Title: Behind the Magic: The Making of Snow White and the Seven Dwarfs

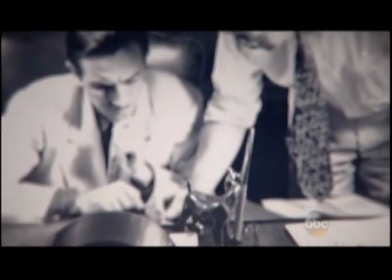968s
When the Disneys returned to Los Angeles, Walt was back on track. The first thing on his to-do list, cast the voice of Snow White. In terms of really bringing the character to life, you need the voice. It's critical.
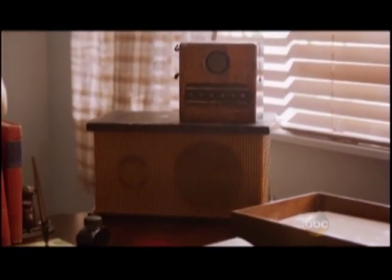983s
Walt had a speaker put in his office so he could listen to the auditions and he wouldn't be swayed
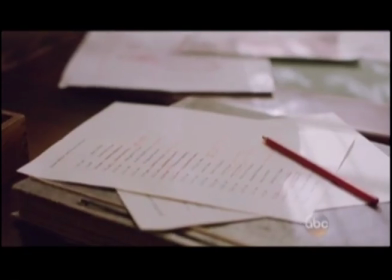989s
by how the actress looked all the actresses and voice people
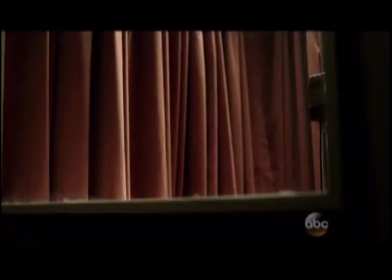994s
in California were brought in finally this woman was brought in she's
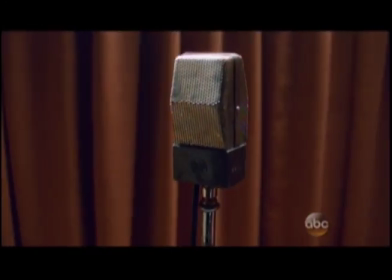1000s
18 at the time she very smartly knew that Disney was looking for someone younger than her age and so she did a falsetto voice that was Adriana Casaldi.
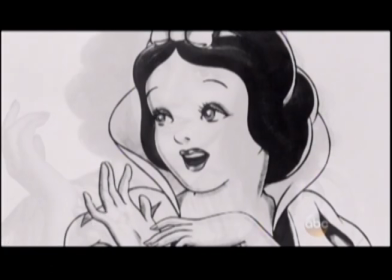It's a very pure voice. It's that high-pitched sort of bird-like kind of voice, which I think is so beautiful. Now, when we started Snow White, of course, we wanted the songs to stand on their own merits.
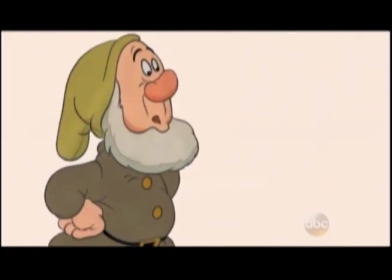1042s
It's easy to forget that Snow White and the Seven Dwarfs is a musical the
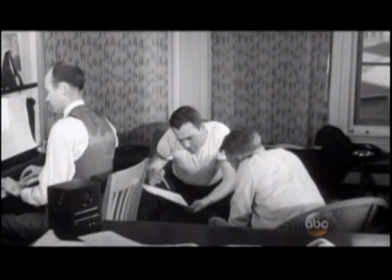1046s
songs fit right into the story disney
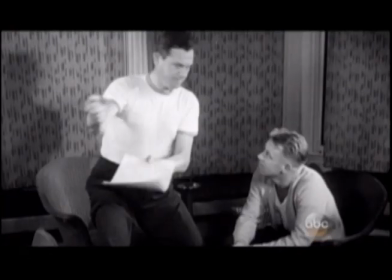1052s
wants a musical where a song is integrated into the narrative you
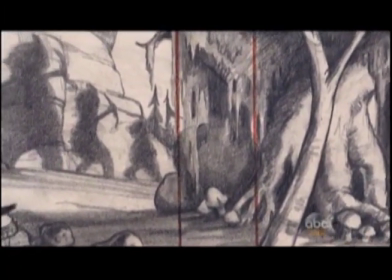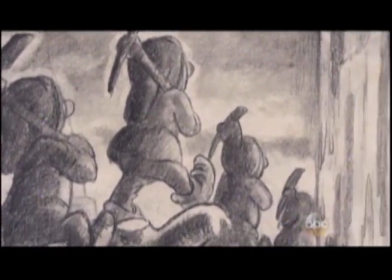1062s
knew what the motivations of the characters were uh hi-ho hi-ho we dig dig dig and you know all these things it was a very very wonderful lesson in how to tell story with songs in
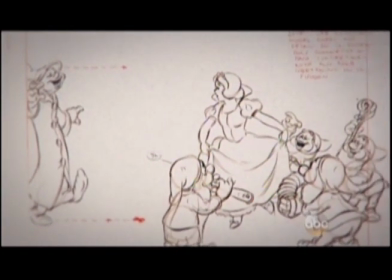1075s
every musical we have that moment we call the i want song when And the character says, this is what I want.
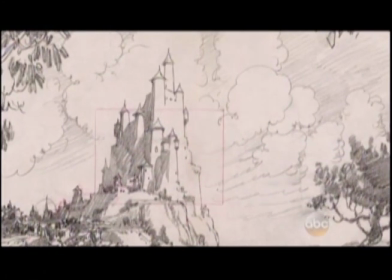1080s
Someday, my prince will come. Gorgeous, just gorgeous.
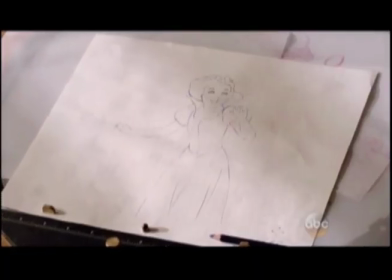1086s
And each time you listen, it drew you back in.
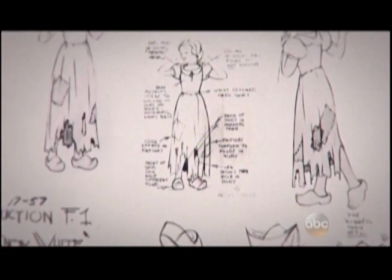1092s
So now they've got characters, he's got the story, he's got the music,
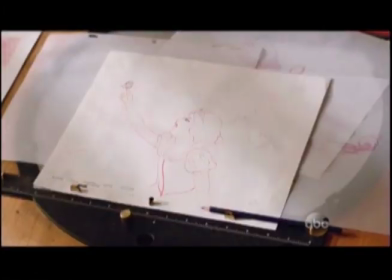1097s
but Walt knew right from the beginning that animation would be the biggest challenge in making the film. Now, we were dealing in motion, movement and the flow of movement, the flow of things.
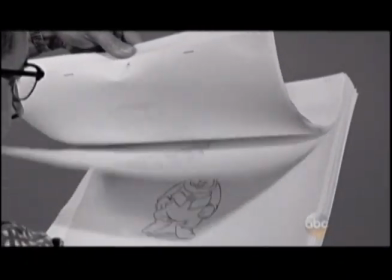1112s
How do you get an audience to actually believe a cartoon is alive?
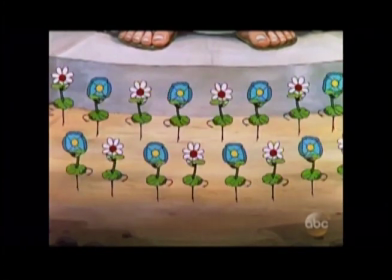1117s
Walt experimented on a short cartoon called The Goddess of Spring, which was supposed to be a testing ground to see if they could make a human character look real.
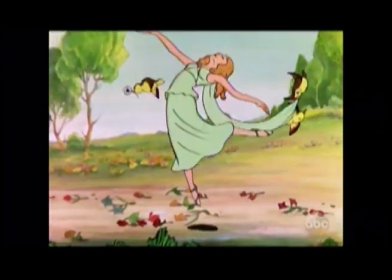1127s
And even with the most kindness that I can muster, it was not very good.
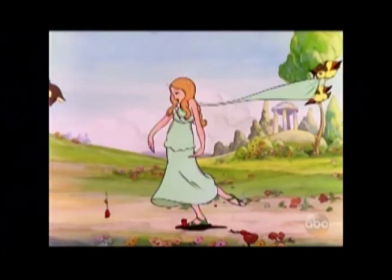1133s
She was kind of rubber hosy and, you know, almost like olive oil. Walt saw it and said, okay, we got to get up our game here, folks. So for the dwarves, he brought in well-known vaudeville performers of the period in order to perform for the animators.
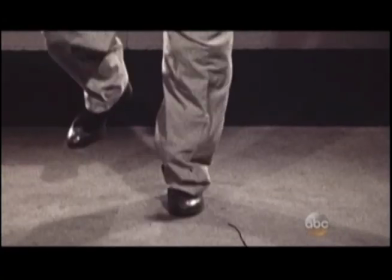1151s
If someone with baggy pants is dancing, the cuff of the pants is going to reach the floor after the foot does. And if you can capture that, you're suddenly giving life not just to the character, but it's the entire world that the character is a part of my name is marge champion and i was a live-action model for snow
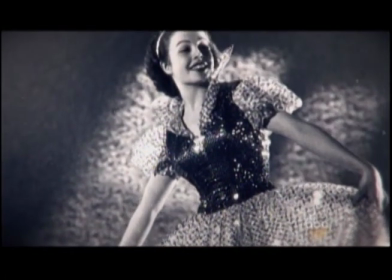1174s
white when i was 14 years old they hired marge to come in and
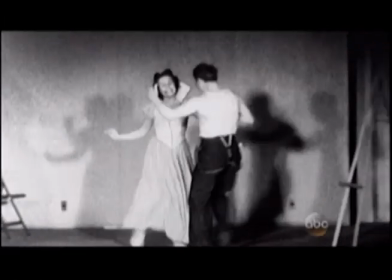1180s
wear a costume like snow white and do all the things that snow white did to get an idea of how her movements should actually look they wanted the animators to see the subtleties that might be in in the performance that then they could transfer to their animation. They needed me to look like I was being caught
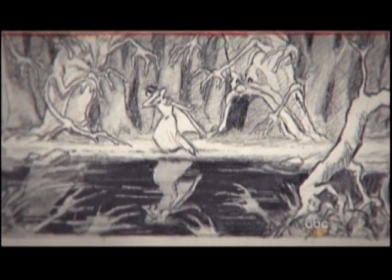1200s
by trees or bushes when I was running away from that terrible man. Live action reference became a very vital part of the animation
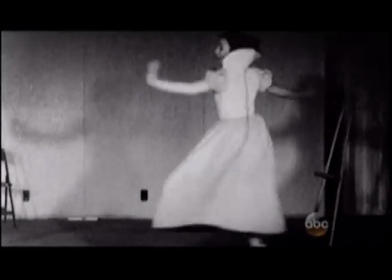1212s
process because the animators could be inspired as they were shaping their characters.